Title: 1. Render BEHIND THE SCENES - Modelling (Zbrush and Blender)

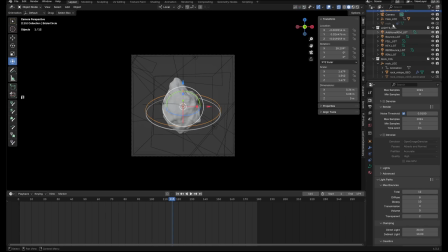[41:26]
And so I parented these things. I think you can see it here. Let's see. Okay, that is nothing. All right, yeah, here we go. So, I parented the rock here under this locator,
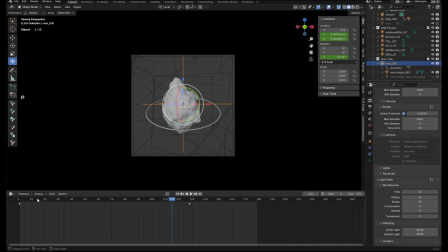[41:46]
and then I animated the locator itself. Go to the graph editor.
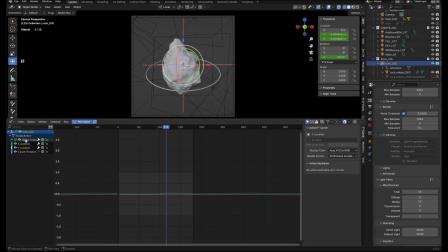[41:51]
I put a very, here we go. Yeah. So on the Z location, you know, I put a modifier.
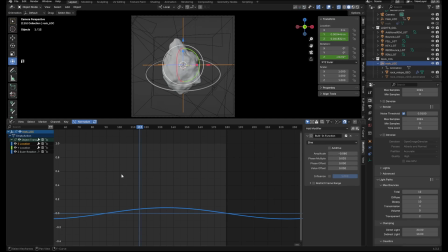[42:05]
Yes. Built-in function, a sine wave. So it just kind of just bobs up and down. Kind of just gives the effect of floating. And I found where it cuts off and just made it a looping animation. You know? Simple. Nothing too crazy.
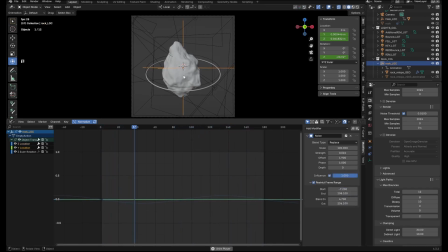[42:25]
Then for the Y location, which is towards us and away from us, I gave it a little bit of just a little bit of noise. So it kind of moves forward and moves backwards, just subtly. And then, did I do anything on the rotation? No, I don't think so.
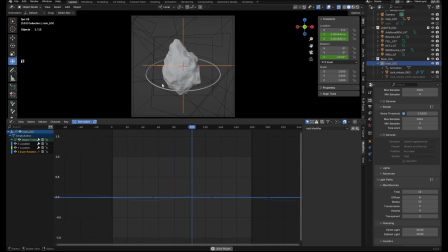[42:43]
All right, so that was the basics of that. And again, I always parent things to an empty. I don't animate directly on this if I can help it, because, you know, maybe I have to bring it in from another program, or I have to animate in more than 2 or 3
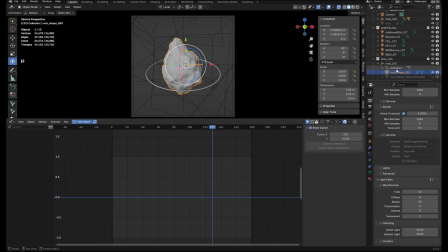[43:02]
axes, and that can lead to gimbal lock. So to avoid that, I'd prefer to stack locators, or what are they called? Empties, sorry. I'm calling them what I'm used to calling them, but I'll stack like empties, group one into another, make one rotate, make one translate, so I can easily, you know, sort of rig it.
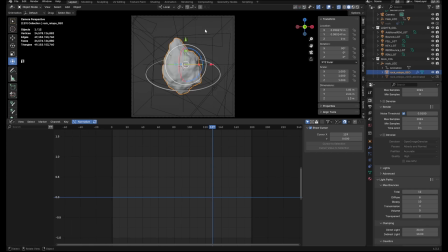[43:20]
If I'm doing something complicated like a character, just use the bone system. But for simple things like this, I figure, why not just use an empty and you know, and just make it work in that way. So that's what I did. I also animated the halo ever so slightly. And oh yeah, that's what this is. Here
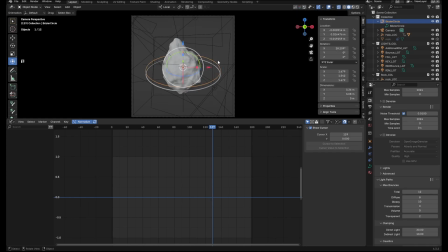[43:40]
we go. So, you know, where is it? Oh, that's why. Okay, this is nothing. I don't even know. See, this is why you gotta make sure you clean up your outliner once you're done, because that does nothing. But this, again, I have a
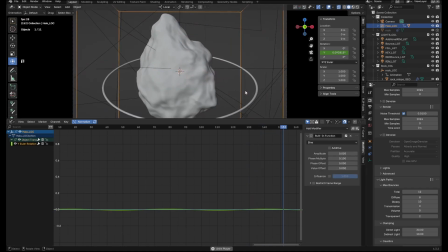[44:00]
just a rotation. It's very subtle, like you can barely see it, but it kind of just wobbles a little bit, you know, just to give it a little bit of life.
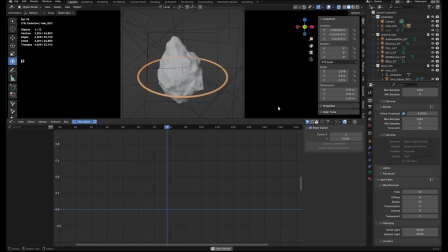[44:12]
Not very noticeable stuff, but if it's dead still, that is like uncomfortable to notice. You're there like, why something feels off, but I'm not sure. Chances are something needs to be moving. Either the camera is moving, like a push in,
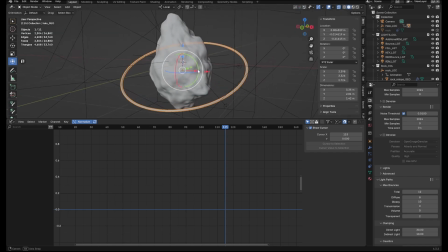[44:28]
or like a slight rotation or something, or the elements in frame should be moving.
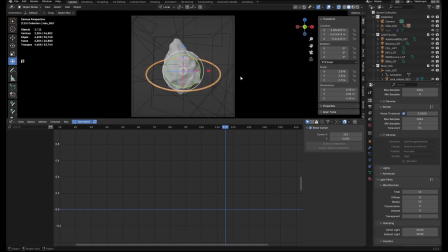[44:33]
But just a dead, like something just absolutely not moving at all. Like even in nature, if a deer isn't moving, maybe its ear is twitching, maybe its front foot is moving a little bit, or it's sniffing with its nose, or its muscles are tensing, and we notice that as humans.
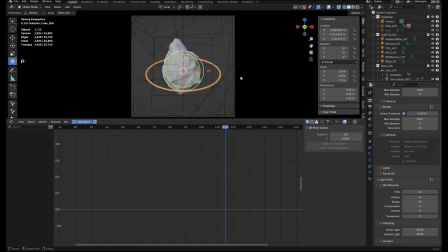[44:48]
So when we see a scene and it's supposed to be moving, but it's dead silent in some areas, we're gonna pick up on that, and it's gonna be kind of weird, you know. So yeah, that's what we got there. So when I was preparing to export this out as
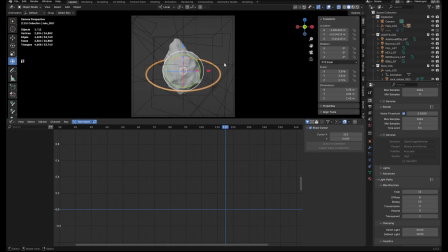[45:08]
far as render layers, yes. So view layers here. It's only one scene. I didn't do multiple scenes. I didn't need to. It's very simple. I always do the combined. I did direct, indirect color, direct, indirect color, and emission because this has emission.
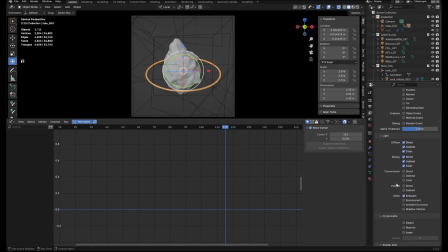[45:28]
But I didn't do transmission because there's no glass, no volume, so no volume, no environment because I'm not dealing with the background any at all.